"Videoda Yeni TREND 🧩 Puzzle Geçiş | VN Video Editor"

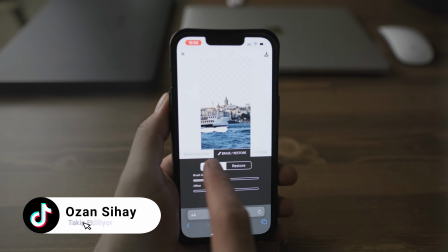[12:23]
Yukarıdan edit'e gelirsiniz. Şurayı erase and restore'a geldikten sonra restore kısmından şurayı tekrar düzeltirsiniz.
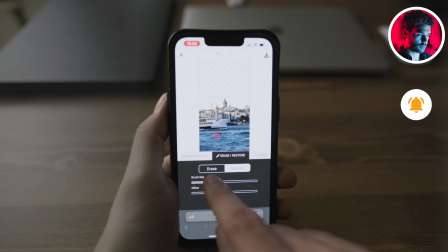[12:31]
Burada şimdi gökyüzünü kesti fakat bana sadece geminin olduğu kısım lazım. O yüzden erase'e gelip şuraları şöyle silebilirsiniz.
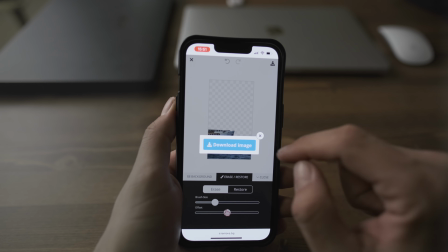[12:38]
Evet remove bg'de isterseniz bu şekilde yapabilirsiniz dediğim gibi. Bu en kötü yöntem.
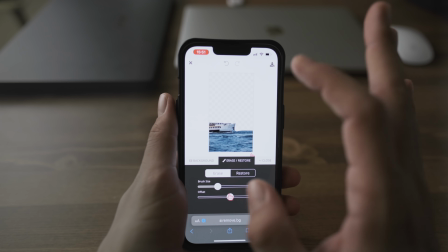[12:44]
Yani böyle tam istediğiniz gibi olmayacaktır bir de çözünürlüğe düşecektir. O yüzden PixArt'ta yapmak daha iyi, Photoshop'ta yapmak daha da iyi.
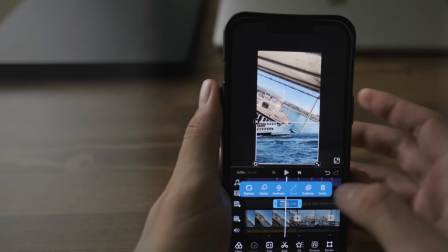[12:52]
Aklınızda olsun hangisi kolayınıza gelirse arkadaşlar. Şimdi ben bunu PixArt'ta yaptığım kısmı önce bir sileceğim.
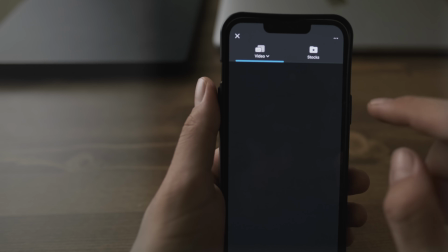[12:59]
Photoshop'ta yaptığımı ekleyeceğim. Bu daha güzel görünecek. Photoshop'ta da şöyle iki farklı şekilde yaptım.
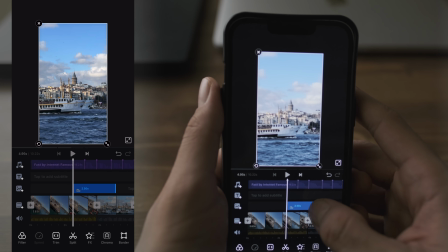[13:05]
Birincisi yine geminin olduğu kısım. Şöyle sonundan siliyorum.
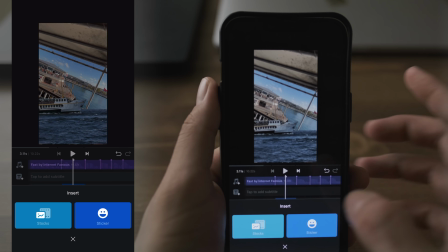[13:12]
İkinci bas kısmına geliyorum. Burada da arkadaşlar Galata'nın olduğu kısmı yaptım.
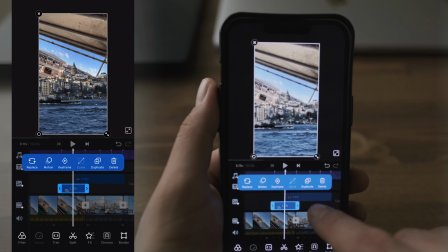[13:19]
Şimdi bu bunun üzerinde görünüyor bakın. Bunu bir alt katmana almak istersem şuradan basılı tutup yukarıya doğru çekiyorum.
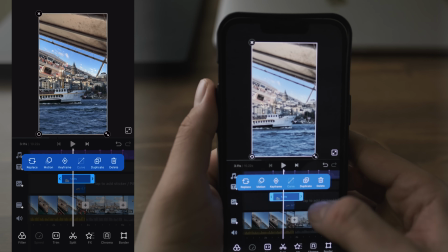[13:28]
Bu şekilde V&D katmanların yerini değiştirebilirsiniz. İkisini de diğer videonun başladığı yere kadar getirdim.
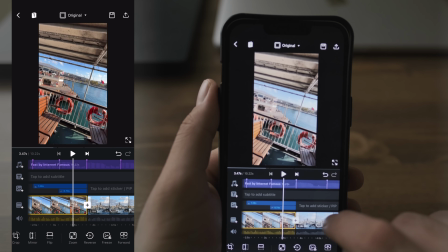[13:34]
Bakın burada işin mantığı en önemli kısımlarından bir tanesi de bu. Şimdi başlangıçları bu müziğin ritmine göre başlıyor bakın.
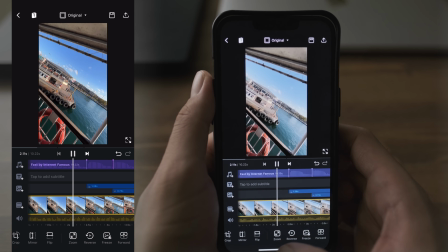[13:43]
İlk vapurun olduğu kısım birinci ritimde geldi bakın. Ve diğeri de ikinci ritimde geldi.
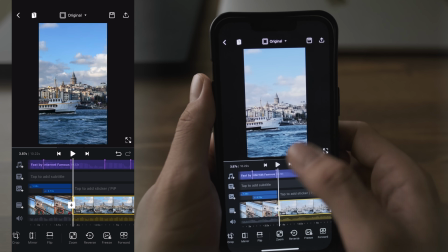[13:50]
Üçüncü ritimde ise diğer videoya geçti. Ve ikisi de videoyu tam başlattığım yerden aldığım için tam olarak doğru yerde başlamış oluyor.
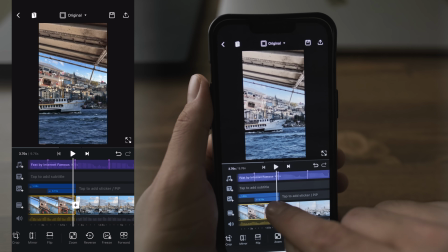[13:59]
Şimdi bir sonraki videodaki ilk kareyi dondurduğum için bunlar bittiği anda diğer video başlamış gibi görünüyor.
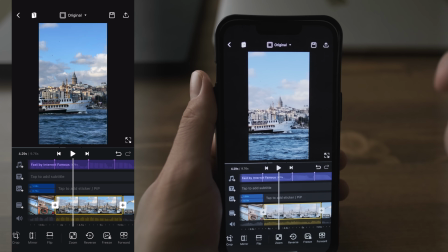[14:05]
Ve gayet güzel estetik bir algı yaratıyorsunuz izleyende. Şöyle bir bakalım şimdi.
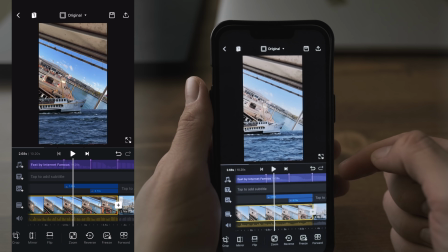[14:14]
Evet, şimdi geldi animasyon kısmına arkadaşlar. Burada da VN kullanmamızın asıl sebebi ortaya çıkıyor işte.
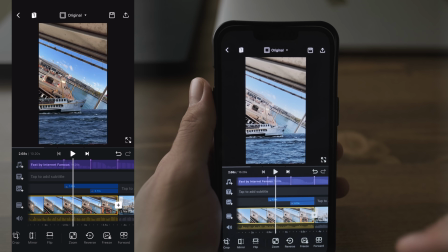[14:21]
CapCut'ta ya da başka edit programlarında olmayan böyle çok güzel giriş ve çıkış animasyonları var.
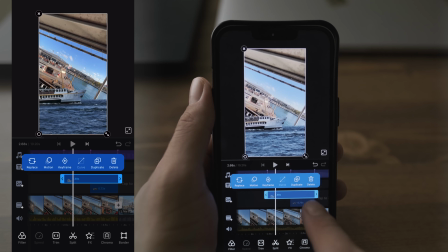[14:26]
Şimdi burada katmanlara animasyon vereceğim. İlk olarak vapuru kestiğim katmanın üzerine tıklıyorum ve aşağıda FX kısmı var.
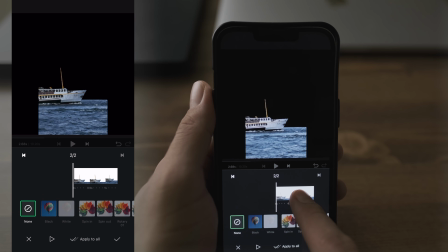[14:33]
FX'e geliyorum. Burada videonun başına çekiyorum katmanın olduğu kısmı.
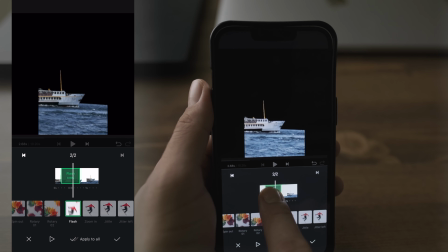[14:39]
Burada bakalım hangisi güzel olur. Şunu tam şöyle başa doğru alıyorum.
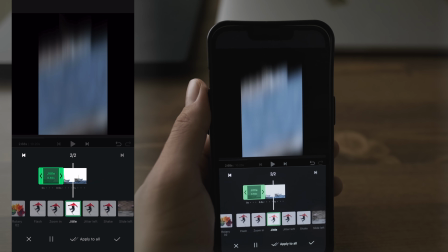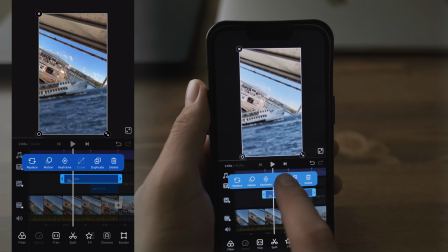[14:50]
Mesela şu aşağıdan gelen animasyon Gayet güzel bakın Bir bakalım kontrol edelim
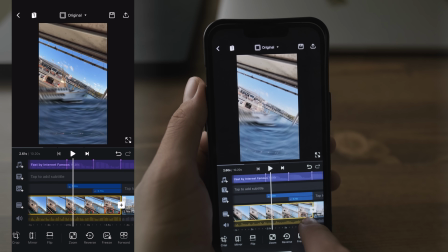[14:56]
Evet gördüğünüz gibi bakın aşağıdan Geliyor buraya oturdu
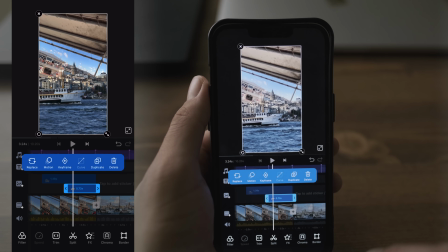[15:02]
Galata'da Yukarıdan gelsin bakalım nasıl olacak İkinci katmanı seçiyorum Burada da FX'e tıklıyorum Ve buradan da bakalım
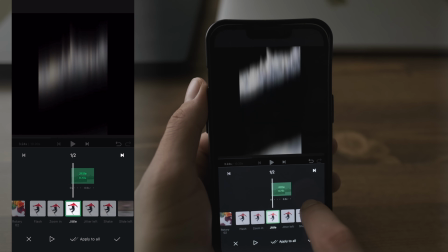[15:13]
Şu yukarıdan gelen Olabilir Şöyle bir animasyon buna bakalım Okey dedik tekrar şöyle başa aldım
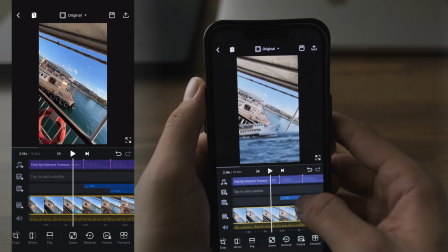[15:24]
Evet bu şekilde
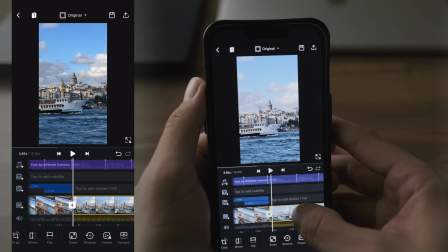[15:27]
Katmaların gelişini Ayarlamış olduk arkadaşlar Mesela burada da Daha böyle ilizyon yaratabilmek için İlk
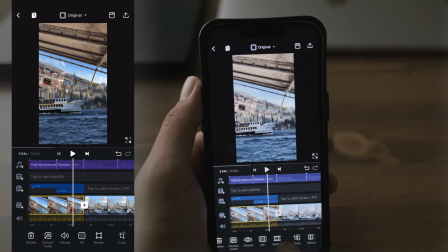[15:35]
videonun sonuna Bir efekt verelim Şuraya geliyorum ilk video seçiliyken FX kısmına geliyorum Burada da son kısma
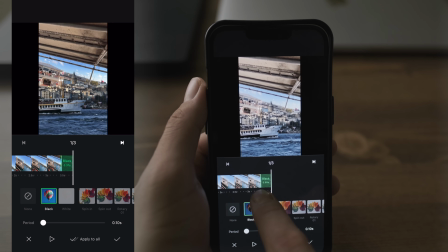[15:44]
Mesela şunlardan birini versek Şöyle zamanı da biraz azaltsak Bir bakalım black geçişi verdim
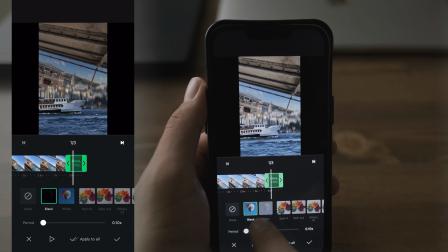[15:53]
Evet sanki böyle daha da güzel oluyor. Bunu biraz daha uzatabilirim hatta.
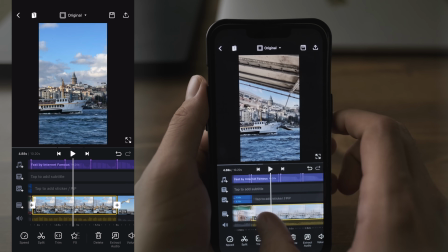[16:00]
Evet böyle daha da estetik oldu. Şimdi arkadaşlar yapacağım işlem şu olacak. Burada da aynı şekilde basslara bakın bir sonraki video başladı ya.
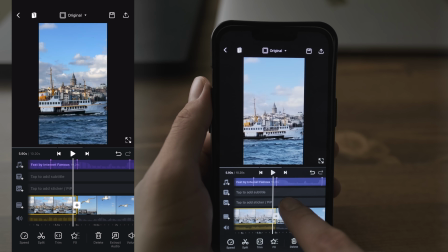[16:09]
Birinci bass, ikinci bass, üçüncü bass. Üçüncü bass da diğer videoya geçiyor. Diğer videonun ilk karesinden bana bir ekran görüntüsü lazım.
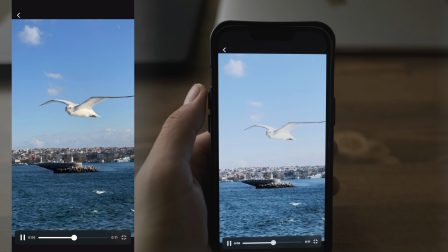[16:16]
Hemen burayı durduruyorum. Freeze dedim. Tam ekran yaptım. Pause'layıp şuradan bir ekran görüntüsü aldım.
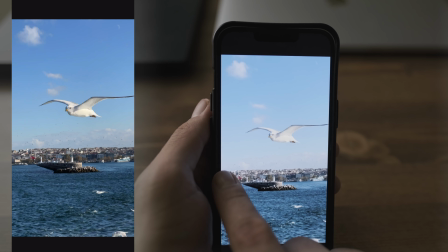[16:21]
Kuşun olduğu kısmı PNG haline getireceğim. Bir de şu İstanbul silüetini PNG haline getireceğim.
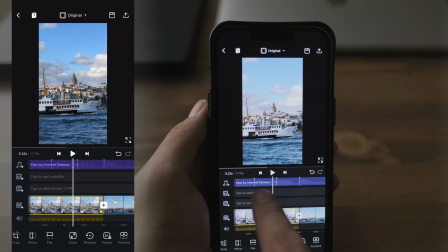[16:26]
Ve aynı şekilde şuradaki iki bas noktasına bunları ekleyeceğim. Hemen hızlıca yapıyorum onu da.